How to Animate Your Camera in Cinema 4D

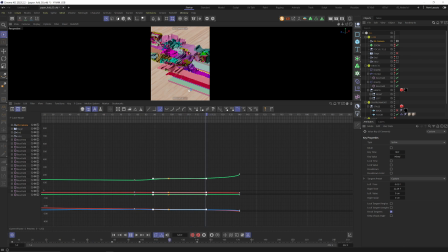4:07 And you can see we have a little bit of a camera motion, and we had a little like a wiggle in the middle, which I think is nice, some tiny details making it a little bit more organic. But the end is too little, and I think these two keyframes are too close.
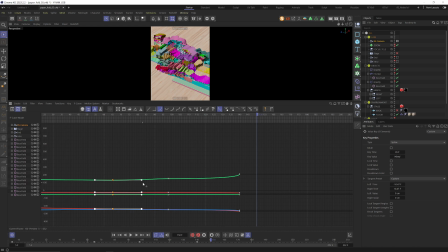4:20 So let's move these keyframes a little bit more to the right and also ease it a bit more. Going now to the last frame, I think we should, like, I don't know, move the camera a little bit more.
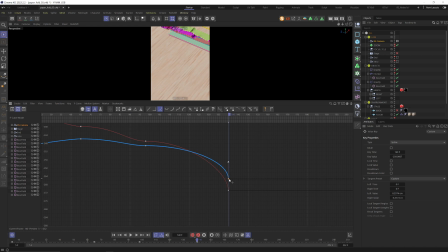4:33 Now we need to move on the Z axis as well a little bit, and on the red one. Wait, but not sure if I'm moving in the right direction now. I think the camera tilt pan was not the right thing.
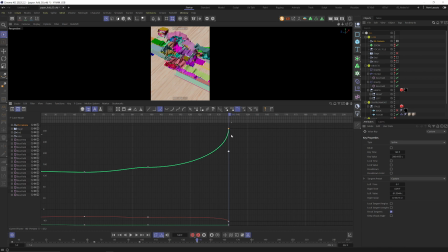4:48 Yeah, but we can even move the green one higher. So now I think we have a lot of motion, and perhaps this was even too much. And let's see from frame zero again. And that looks awful. And that's Perhaps because our keyframes are not in sync. We have this problem a lot if you animate
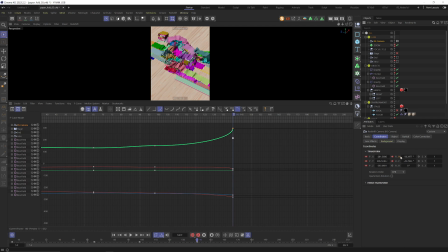5:09 the motion, like the coordinates x, y, z, and in addition to that, if you animate the spinning and the h, b, and p as well. Yeah, it's really hard to nail that. I would say for now, let's get rid of these keyframes again, redo this. So somewhere around 140, we want to move out, up,
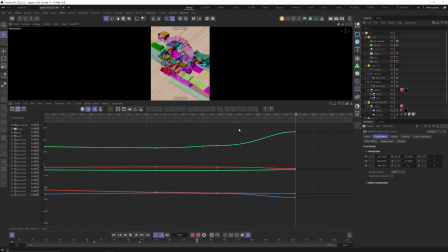5:28 position a bit more like this, give it keyframes again, and perhaps these ones can go a little bit more to the right. And now we need to do the same thing again so that we have accelerating keyframes at the end. And let's hope that we are not overdoing it this time and that the animation looks nicer at the end.
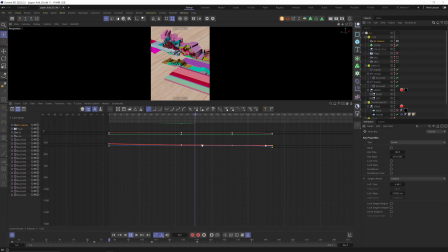5:47 Let's see, going back to frame zero, and we have a little bit of camera motion, like a little bit of wiggle there. And yeah, this could work. Perhaps at the end, there's just one, like the camera's first tilting to the left and then we're snapping.
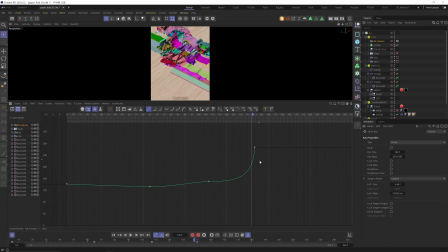6:02 That's, I have the feeling that we are a bit too much on the left area on this keyframe. So perhaps we have too much on the green. We made this one too strong. We roughly have to try to hit the same curve angle on all our
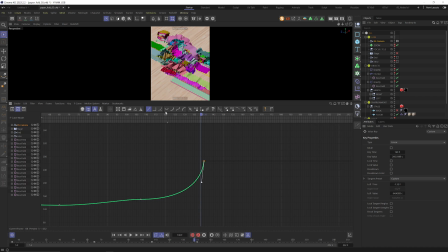6:21 splines here so that we don't get this weird jumping effect. And let's see how it looks now. And I think that could work. And now it looks obviously weird because we are cutting to zero, to a nothing motion. And therefore, let's create our stage object. And this one is called stage two.
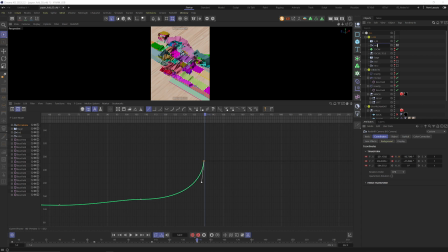6:38 So just to replicate and redo everything. And then this is the intro camera, which is visible till the frame 140. Put the camera in there, to the keyframe. Now I am creating a second camera, which is my end camera,
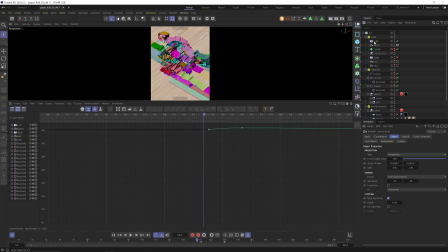6:55 or I just use this camera and see how it looks if we go one frame further. So till frame 140 is my first camera, and then we switch to the second camera and let's set a keyframe on this. And you can see that my camera also has like a little bit of something happening.
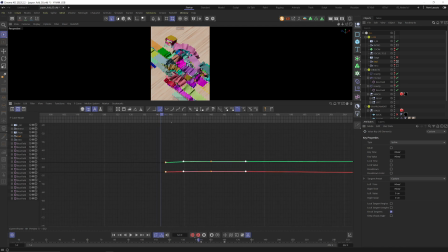7:14 We need to adjust the keyframes. They need to move a little bit to the left because I had my cut point like two frames earlier. Let's see how that looks. So I like that we have a little bit of an organic motion going on with our cameras here. That makes the whole scene feel more natural and like nicer.
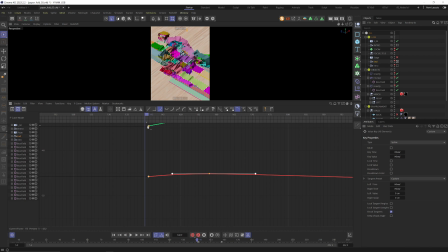7:32 But the cut doesn't work very well. We're moving the camera to the left and then we have a sort of a weird cut. And also the two cameras are pretty close. I mean, the closer your camera A to compare to the camera B is, the worse is the cut.
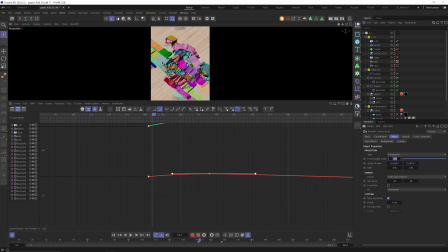7:47 So that means in general, to make it easier, for our second camera, we need to move out a little bit. And for the first camera, we need to move in a little bit. So now we are closer here and more and less close on the second one. But overall, that's still way too close. So we could not move this far away.
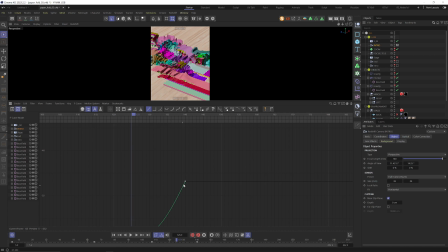8:06 In general, our intro camera needs to be closer in total. Because we're animating all of the keyframes, that's a little bit difficult to find the right values here.
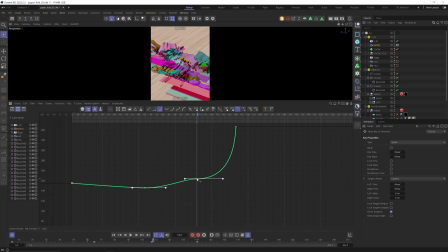8:16 So we need to move the camera. We need to first move on the X axis. So let's see if we move the camera just a little bit around here. So on blue, we have a bit of a wiggle going on.
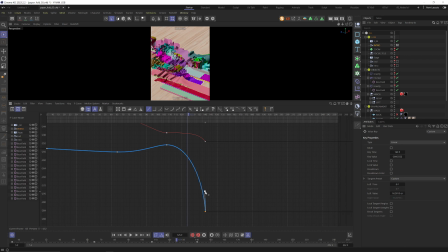8:34 I think also this curve is too much, but we definitely need to avoid the left motion. And as I said, in total, we need to try to go closer with the camera. So let's arrange some of these keyframes. Actually, like manipulating these keyframes can definitely take quite a while.
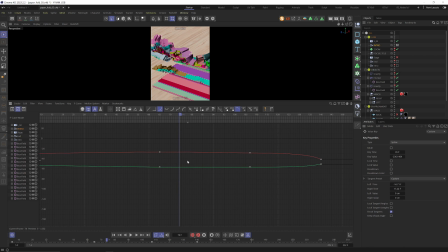8:53 And it's good that you get used to it, play around a little bit, try to change and manipulate as much as you want or as you think is good. And over time, you get a feeling to, I don't know, make it right. But also in general, I think it's not so easy.
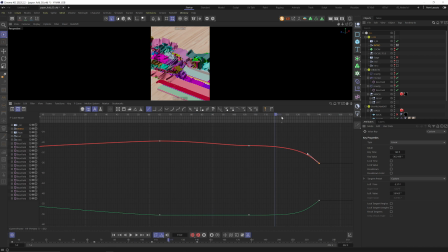9:08 So definitely less camera tilting and panning, which makes it totally way easier to adjust our final composition and animation. So you can see that we are totally losing our everything, but we are on it.
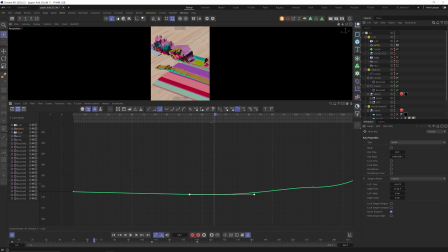9:25 So let's see if we have to move on the green one a little bit. And I want to go more to the left. So in this case, I think left is the blue axis. So let's see on frame zero, way more to the left. Yes, nice, but it's too much of a motion. I think it's a little bit too fast.
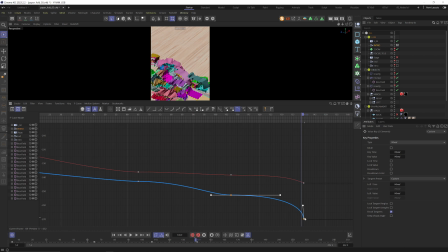9:44 So try to make the blue one a bit more even. And let's move everything a bit more up. Yep, there's a bit of a tilt that's looking nice, but definitely the end is very bad. which keyframes are these?
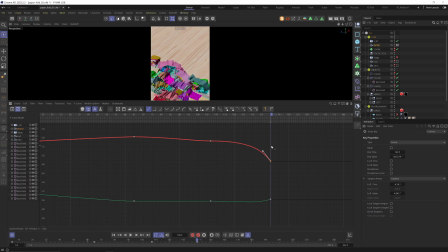9:59 The tilting, let's make it less. This could start to work, but we're trying to sort of get a match cut. So at this frame, we are at the bottom left, but we need this image to be more on that area.
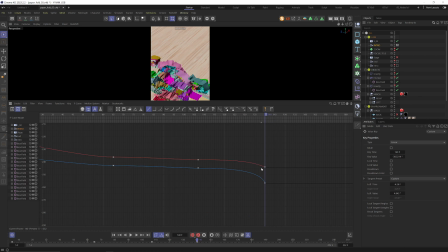10:12 So middle right, to make it more match. And therefore, let's again manipulate the camera a little bit. And I have the feeling I'm not doing this good today. I hope you are quicker at a point where you are.
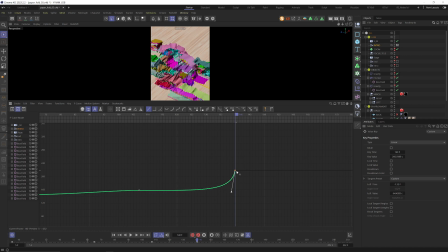10:27 And also I have the feeling that when I didn't do it without the tutorial, when I just made it by myself, I was a bit quicker by reaching the final thingy. But let's see if we are somewhere now. So yeah, this could work, but still the camera motion at the end is way too strong.
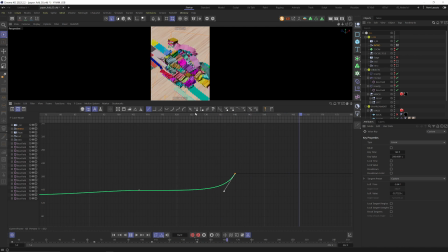10:43 And our second camera has a little bit not enough of motion. So let's first of all try to reduce the intensity of the last few frames. We need to soften our curve here, and I'm trying to soften everything here.
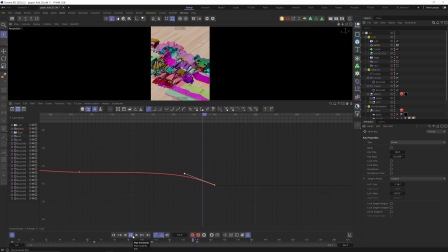10:58 Let's see how that looks for now. And yeah, we are definitely getting better. But as I said, we're trying to do a match cut, and now our frame is still a little bit too much on the left side, so it needs to be moving more to the right. And let's see how that looks.
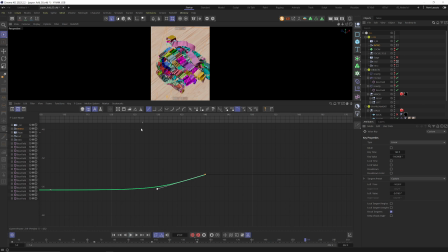11:17 Yeah, that's pretty good. And now we need to have a look onto our first camera. So at the end, we are moving the camera like from left to right and a bit to the side. So the second camera also needs to move from left to right. So it needs to move from left to the right side.
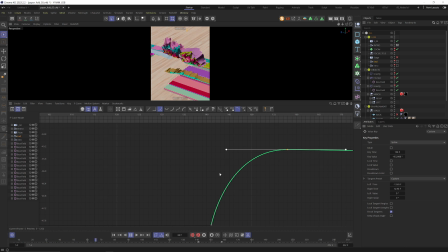11:35 And let's see if that already fixed the cut. So I increased the strength here. Yeah, but I don't know, it's weird. Images are too close to each other.
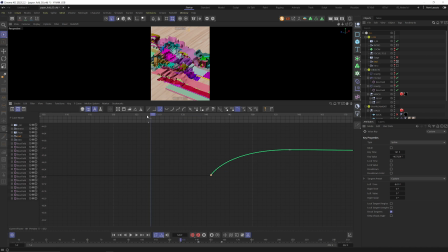11:47 And also in general, I think there's just too much motion happening around the edit. And to, well, help to cut between these two different shots is to, again, make them look more different, because now they are so close, doesn't work very well.
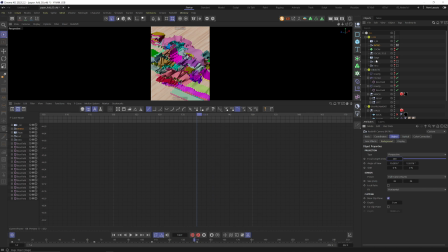12:02 So let's make our first camera even closer and the end camera even more wide angle. So the contrast is bigger between these two shots. Yeah, it starts to get better. In general, I would fine tune both of the keyframes at the end, because if I feel it's still a little bit too much motion.
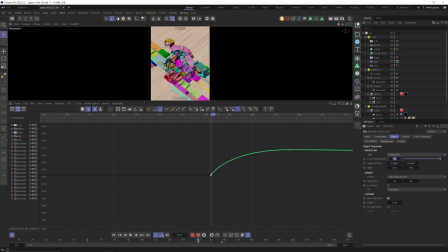12:19 Also, we have motion blur, which is not visible here. And that means that the two shots will blend together way better.